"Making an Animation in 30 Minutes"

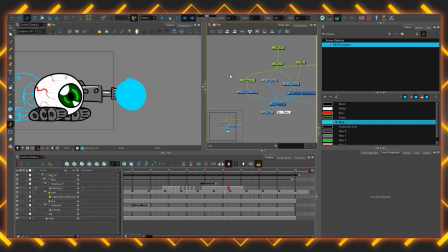Well, for now, I'll move on to drawing some flares. Another layer above.
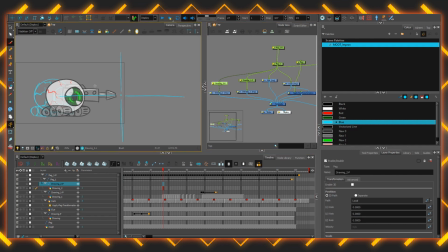Some strokes sort of spinning, sparkling, lens flaring around, right? So, a bit of a ring around there. So it tends to give this satisfying little sparkle, right? Thicker, energetic ones. Oh, these are so crudely drawn.
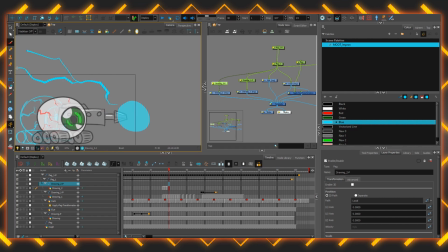It'll do. It gets the effect across. Lightning is always great fun to do. Squiggles with lots of pressure sensitivity. They can be done really well if you take some time to make some very deliberate shapes, but I don't have the time to make some very deliberate shapes.
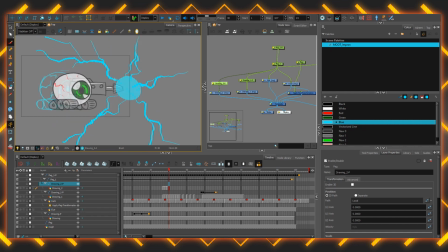Squiggles will have to do. Okay, got 4 frames of that. That should be enough if I copy and paste those a few times, so it will loop the same drawings. Of course, any modifications made to those will update on all of them.
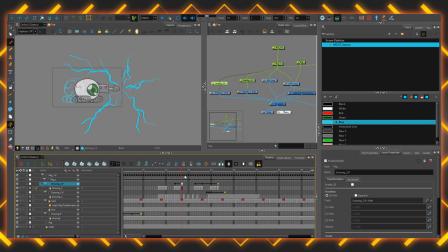If I keyframe each set and then sort of spin and manipulate each one, then it should just create enough variety that it doesn't become noticeably repetitive, despite the fact that this is repeating 4 times in a very short amount of space.
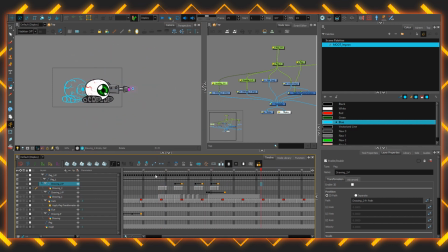There we go. So that's starting to get a quite effective chargy strobe going. I'm going to mess with the exposure of some of them as well. That's going to give it a little bit more variety also. Stagger exposure as well, having some cut out for individual frames, so it just, continues to strobe.
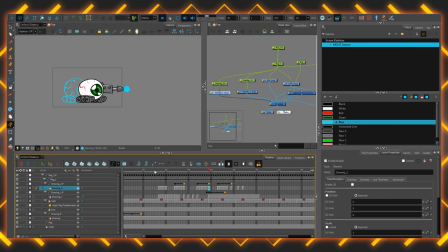Some will sort of hold and pulse. This is a lot of fun. Like, I'll be able to get a lot of mileage out of each drawing, and by manipulating exposure and pegs can
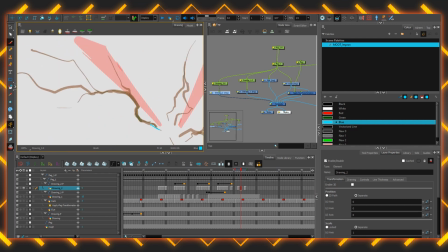have these images do all sorts of different things. If I only have one frame of lightning though, I'm gonna need a more deliberate in-between to help finish the charge.
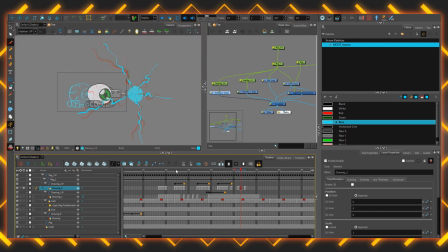That will do. Yeah, okay. That seems like it's ready for a large blast. So next, I guess will just be the energy beam itself. I'll hop back to the main layer and just do a huge shape.
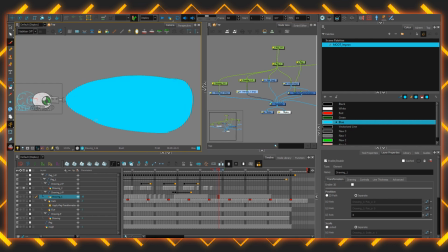Doesn't really matter. This thing is gonna be pretty damn exaggerated. And with the peg on that, every other frame, change the scaling super dramatically.
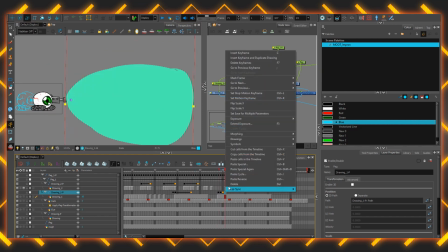There we go. I'll copy and paste a cycle, probably about 20 cycles.
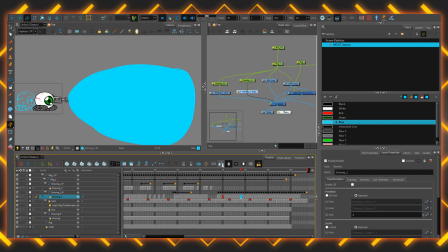Then I just don't really have to worry about it. Okay.
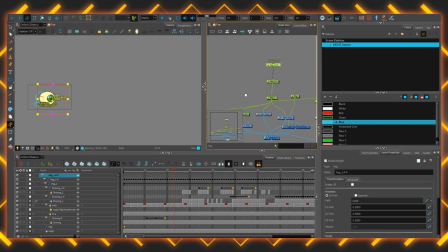I think that might do. I'll put a parent peg on all of that so I can pick up and move the whole thing. Alright, so this whole animation is now just a unit I can place around the scene. But I still don't feel quite done.
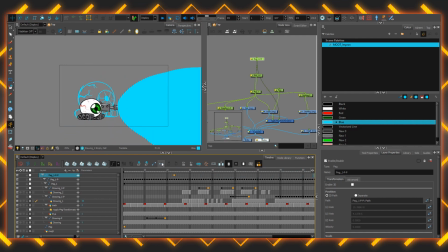A background, some compositing, some custom lighting and stuff perhaps. I can't just have this shape be, like this blast just be a shape. First I'll dissipate the laser, have it tween down to nothing on a fresh peg so that can happen alongside the pulse.
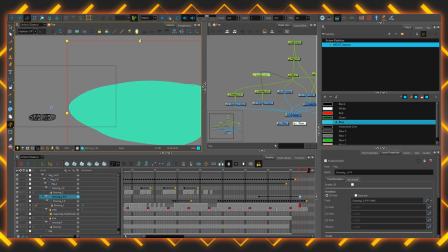It will continue to pulse while shrinking and then turning down to nothing, and then all I gotta do is just turn off the exposure when it gets thin enough.
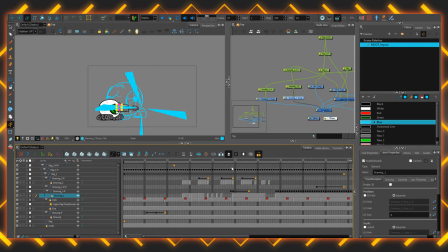I can't just have this shape be a shape. It's gotta be able to glow and actually look like a laser. Also, these flares coming off the edge, I drew it when it was big, didn't I? So now those flares end before the edge of the scene.
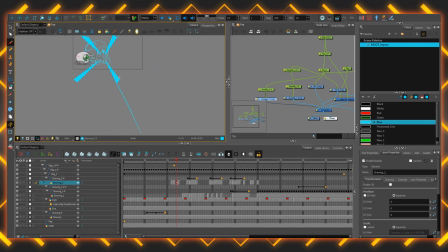Gotta go and do a little bit of manual labor, make sure that those go off the edge completely, and there's lots of wiggle room, so if I shrink this thing further, it will continue to be fine.
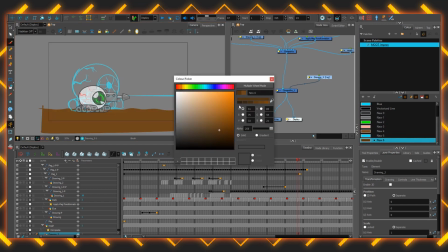I think I will do a background, something really simple. Earthy colors, speckling it in.
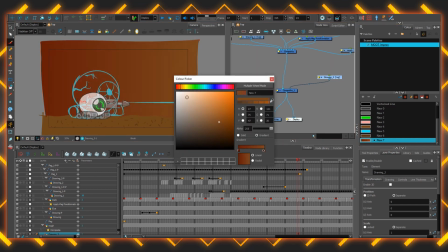Pretty crude, but will look better than just solid white. Okay, compositing time.
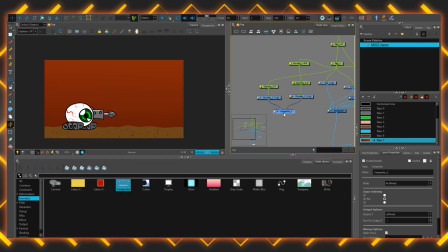I'm gonna get all of the laser nodes, I'll put those into a composite, so that with those strings combined, I've got this sort of play area in the middle between these two composites.